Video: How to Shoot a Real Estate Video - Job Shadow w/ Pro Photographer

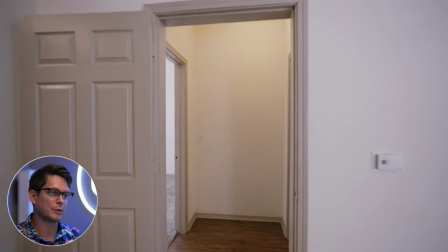482s
now we're jumping into our bedrooms and I always like to follow the rule of thumb is this is a video walkthrough so you're showing how all the
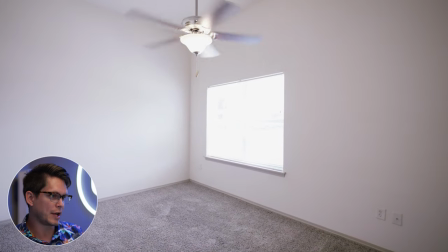490s
space is connected here that window is a little bit more blown out than what I would have liked it because it was so bright and I'll
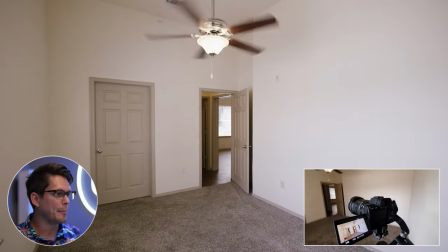497s
set up my aperture at f2.8 so but with the a7s3 it shoots 10-bit video and so
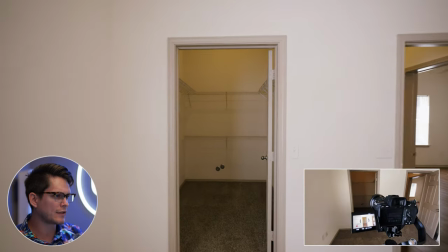505s
a lot of times we can bring that down in post so i had the closet door shut when i was getting our bedroom shot but of course
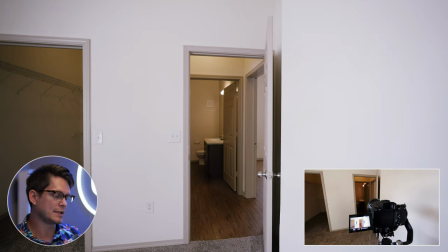514s
a feature like this a closet this big we definitely want to get a shot of that and we're showing
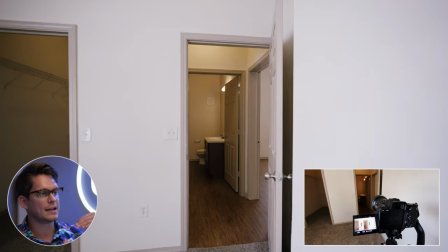519s
how the bedroom now connects into the adjacent bathroom
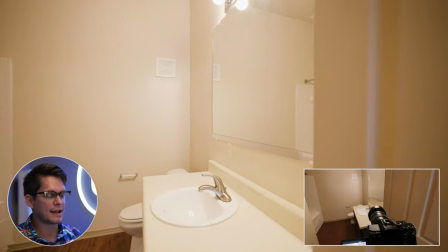527s
i do shoot on auto white balance as i'm working through this space and
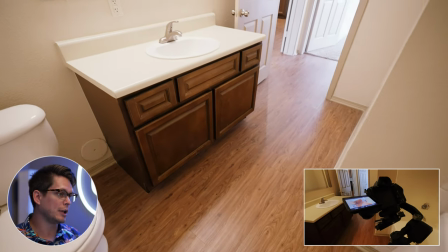533s
the 10-bit footage again is so pliable that we can easily tweak this white balance
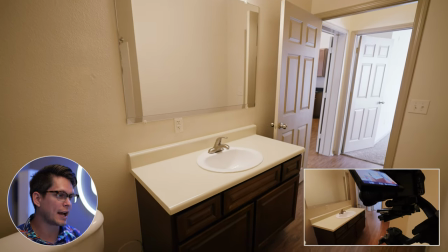539s
for this shoe I shot s log 3 and that's a
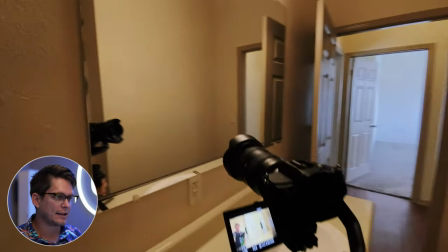545s
really flat profile and so I just threw a quick LUT with film convert
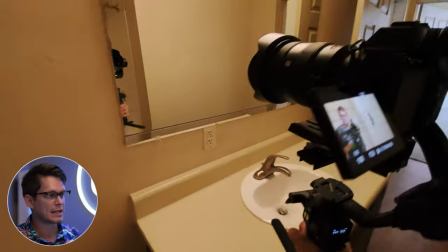552s
on the footage just to give it some contrast and some color so now that we shot our wide angles now I'm zooming in to
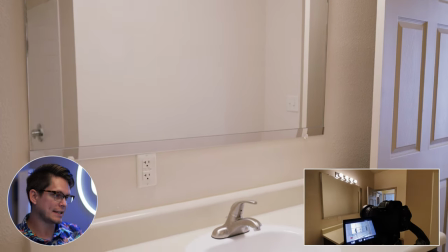560s
35 millimeter 35 millimeters so I can get these tight shots on the light fixtures and where the sink's at.
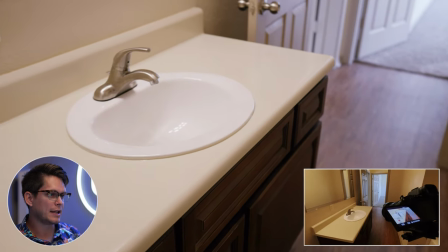571s
Now I thought maybe I could throw in a tighter shot from a little bit different angle,
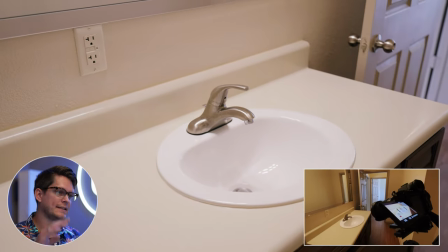578s
a little bit different approach because the light fixture is going from top to bottom and
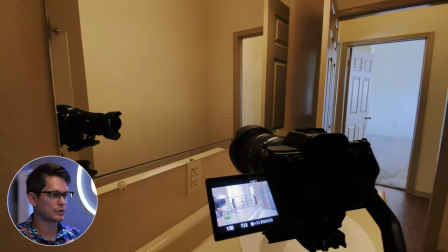583s
so sometimes it's nice to throw in a counter direction from right to left.
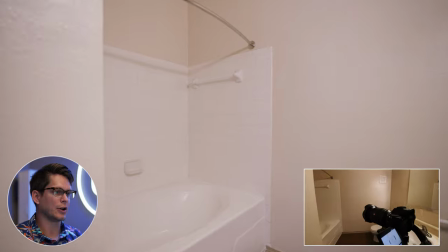589s
Then we need to back up and get a shot here of the tub and shower area.
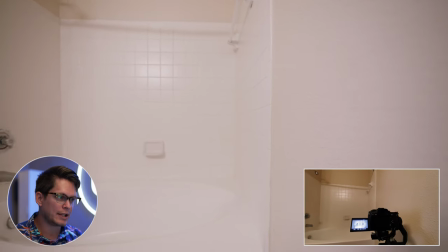596s
You're really going to kind of creep in and go nice and slow into these spaces.
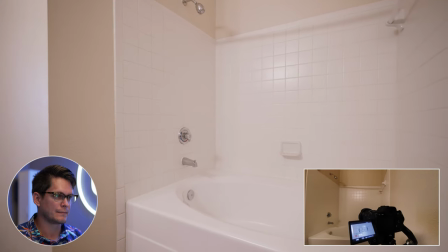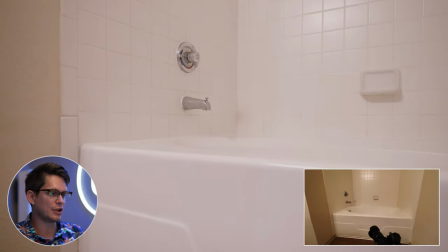609s
Now that we got our wide shots I'm gonna zoom in here to 24 millimeters and I'm gonna switch my gimbal
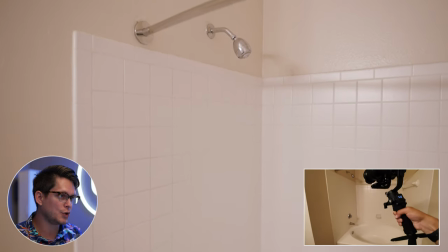616s
mode over to my memory set 2 which holds my verticals perfectly straight.
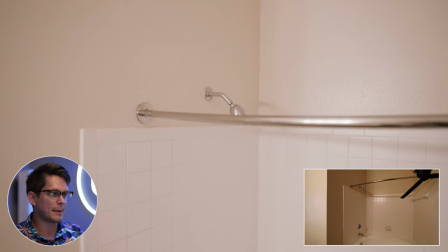623s
And so that way when I'm going from top to bottom even though my vertical
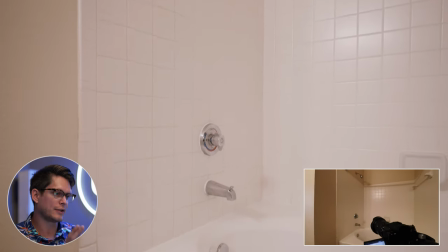629s
is adjusting it keeps the camera perfectly straight up and down then
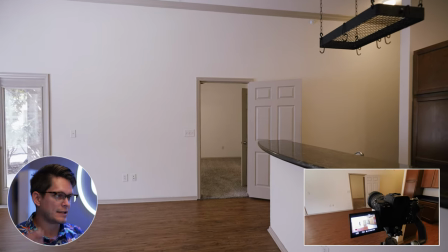636s
we can use something like warp stabilizer to help stabilize any of the left to right motion
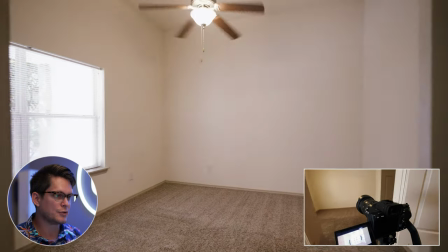643s
walking into the next bedroom now these approach shots i like
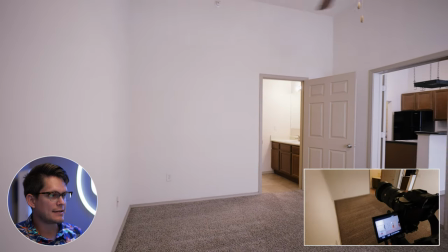650s
to start with a faster pace and as you get into the bedroom itself you kind of slow down because
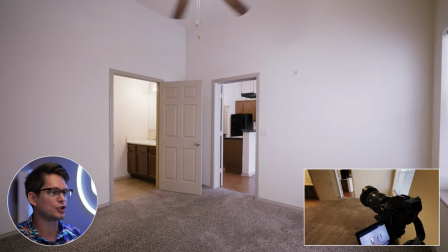657s
it lets the viewer kind of take in the space you just don't want to zoom into the space and then you're in it you kind of
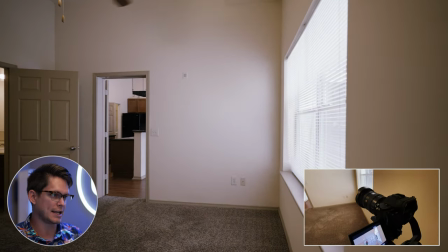664s
have a nice slow approach in this
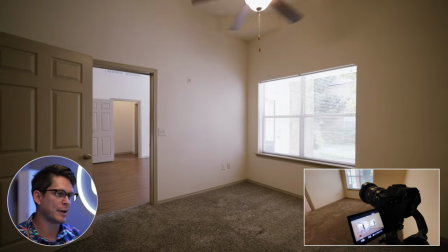670s
is kind of a tight bedroom so i'm just kind of shooting it with some nice slow pans to kind of show off the space now
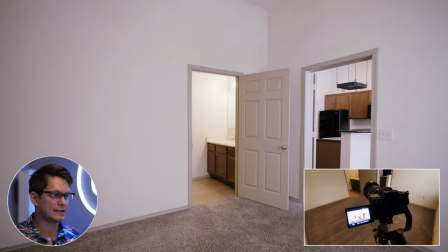681s
we're doing our approach shot into the adjacent bathroom.
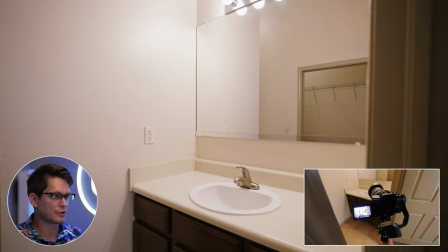687s
Same concept here, start with a faster walk and then squeeze into the bathroom.
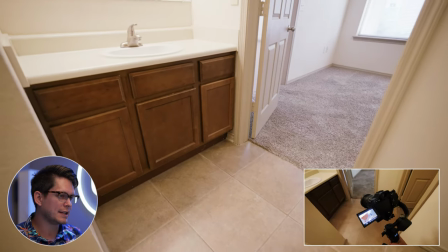693s
Now you gotta have to be really conscious of your reflection in these mirrors. So I'm trying to crouch down low.
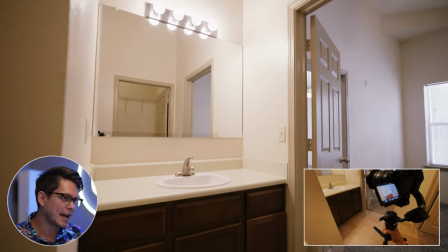700s
I didn't quite get it perfectly out of the mirror, but it's pretty close.
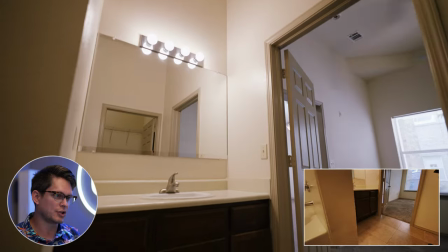705s
I was almost down on my knees trying to stay low enough in the shot. Here I realize, man, I just can't get low enough to get a really clean shot.
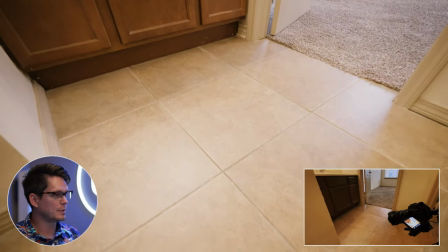713s
So I'm actually going to stand up and zoom in my lens to get a closer
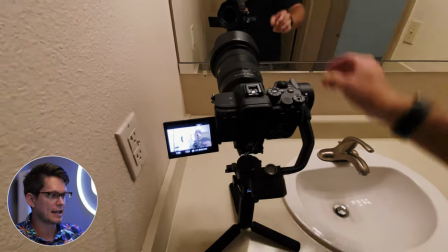718s
perspective so I can kind of get down at the sink to get a better perspective.
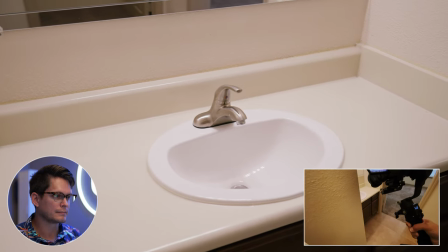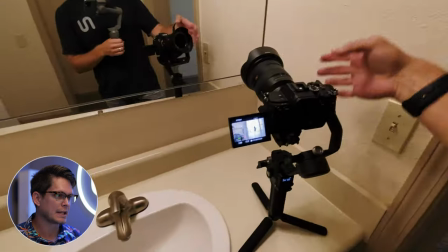730s
Nice.
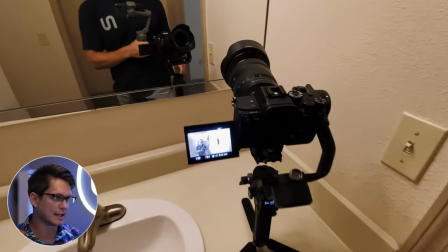730s
So there I was able to keep myself out of the reflection so I can get a clean shot. Zooming back out to 16 millimeters,
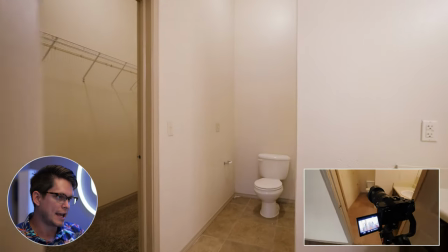737s
so then we can do this approach shot and turn into and show off this
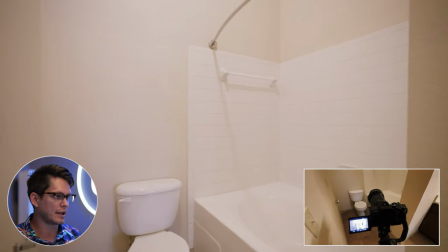742s
additional tub and shower and
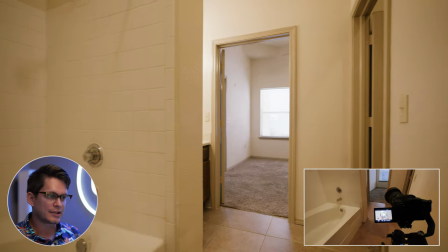748s
I always like to have options just like putting the pieces together sometimes it
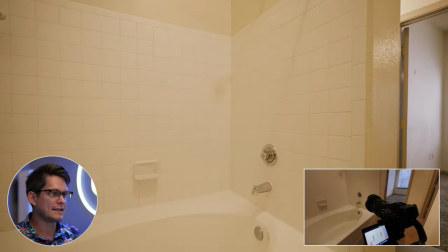754s
may be better to pan into the space versus walking into the space just so
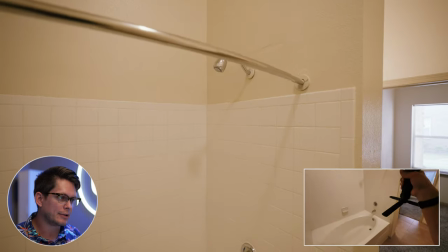759s
you have options and with these small apartments you need to show off the
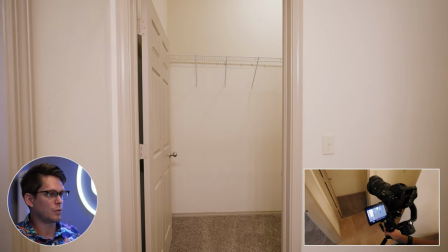767s
closets and so So I always like to have approach shots and walking into a closet space.
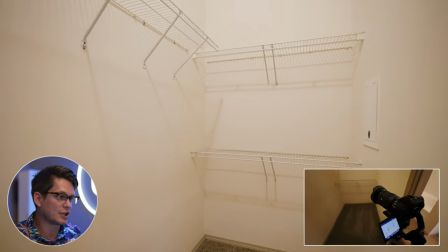776s
It makes it more interesting versus just standing stationary. So now we've got all of our inside footage done. Now we're going to throw on an ND filter and get some outside shots.
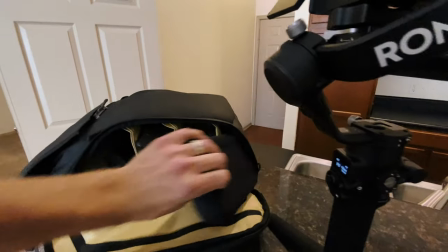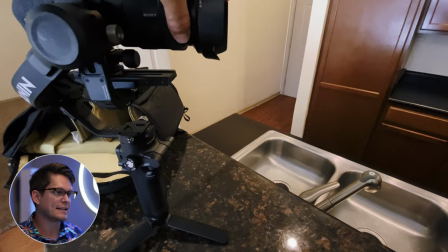793s
So here I'm using the Moment ND. it's their two to five stop ND filter.
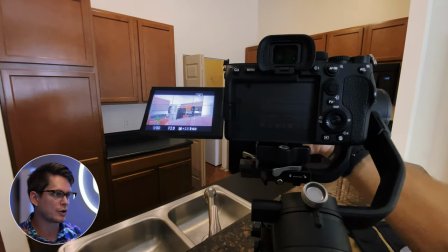804s
I've had a pretty good experience with it, it's definitely well constructed. It does have a little bit of some cross
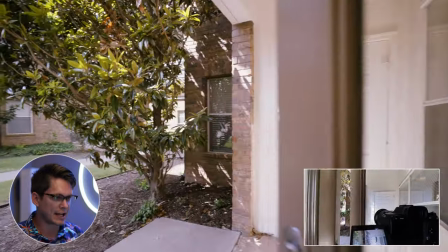813s
polarization on it and so you kind of have to find the sweet spot. Here I'm just kind of kicking the door open with my foot as I'm walking through and you'll
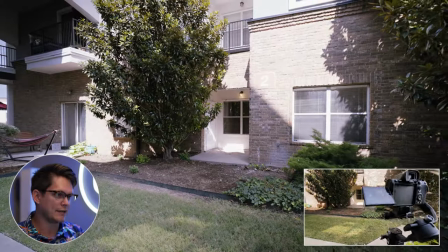822s
see how in our edit of this video walkthrough how we kind of piece that all together.
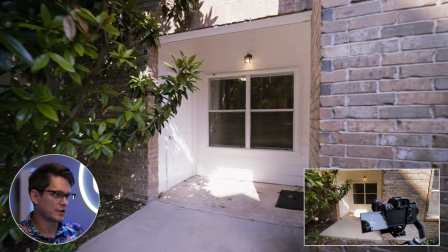828s
So I had some dealing with some from reflections from the glass so here I decided to to
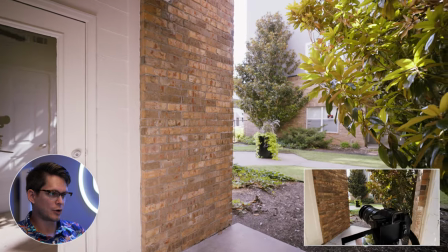835s
just avoid those reflections and start out in the courtyard and kind of walk in to show this front porch area.
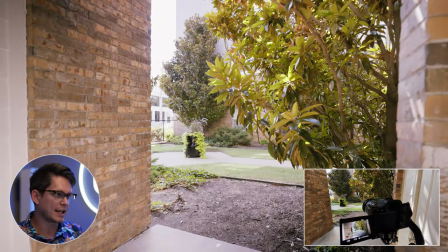841s
This really pretty tree here with the Sun coming in so just kind of get a nice slow pan shot and I want to connect it
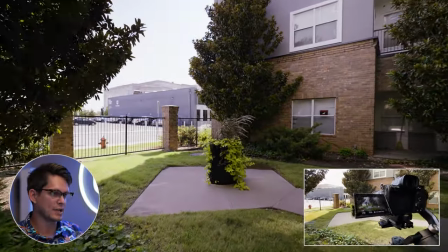848s
into the courtyard to show how they have access to this green space right outside their apartment so
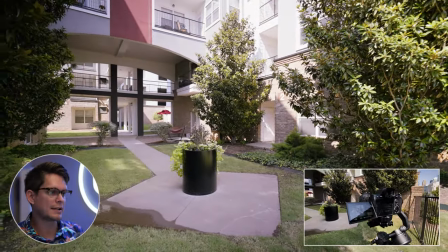858s
I'm trying to throw in some different type shots you know some walking shots and then some pan shots and then in this next one I'm going to throw in it
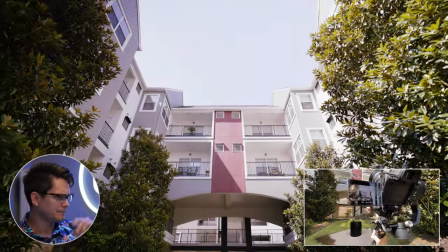866s
tilting so it's kind of this cool atrium area so I'm panning up and then bringing it back down to kind of bring you
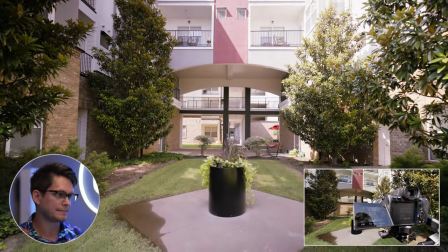875s
into this green space so
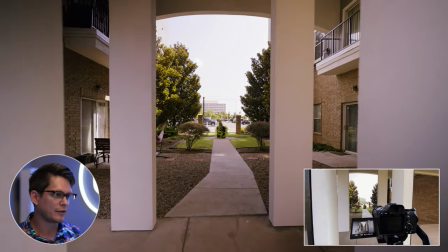882s
I decided to throw in one more shot here for good measure and showing this
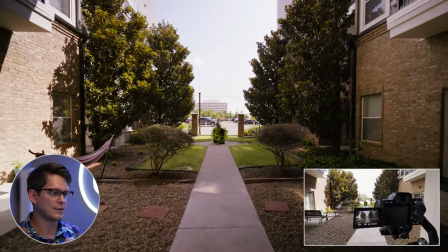887s
walkway how you can walk down into the green space into this courtyard.
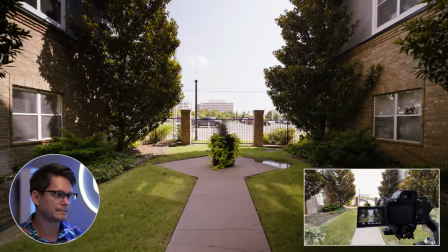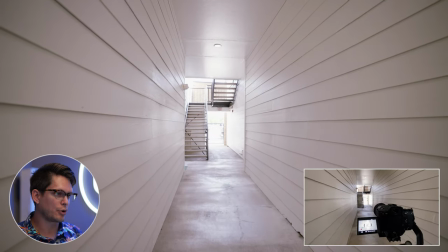901s
Now I hadn't done any approach shots into the front door so
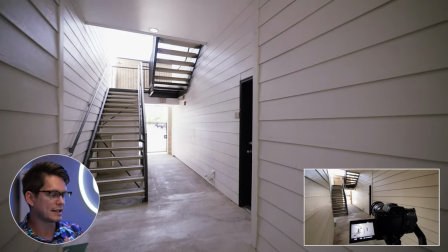906s
we're here doing our initial walking down the hall shot approaching the door.
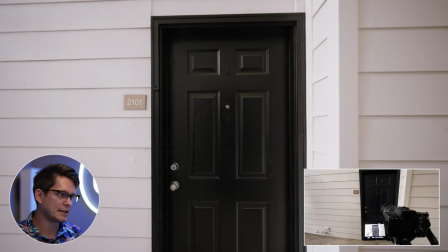911s
So I like always start your pan to whatever direction you're focused on
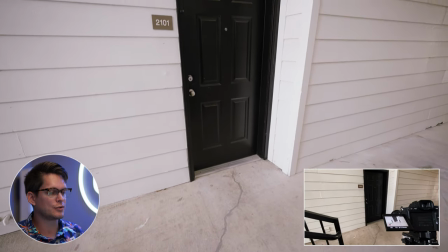917s
before you get there so that people have a smooth approach into what you want to show them. Now we need to have a few more intro shots so I decide okay let's just go ahead and throw in a
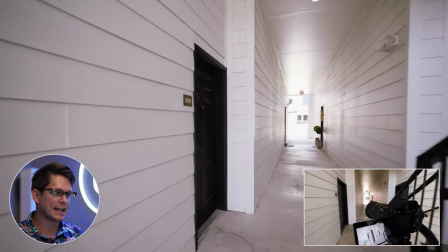931s
shot from the other direction so as we're editing it together we'll have more options to choose from.
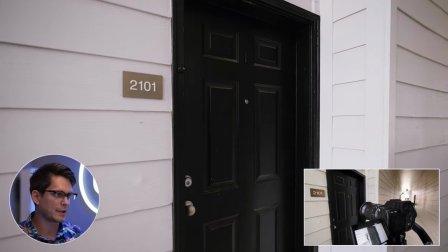937s
Sometimes it'll be better from the left or from the right.
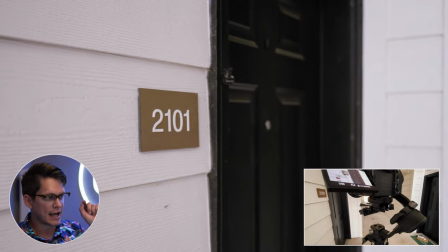940s
Then I have touch focus so I would actually touch the screen and I'm focusing on the number two.
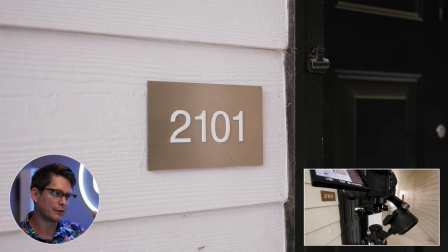948s
And so as I'm rotating and getting closer and further away from this shot, it's just holding focus right there.
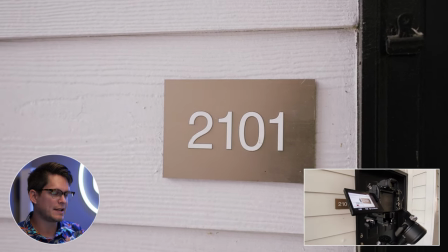955s
And we'll just take just a little snippet of that in our completed edit. Thanks for coming along with me on this job shadow for shooting a video walkthrough. If you'd like to learn more, go to nestedphoto.school and purchase a course where we'll go in depth teaching you everything that you need to know on how to shoot professional real estate videos.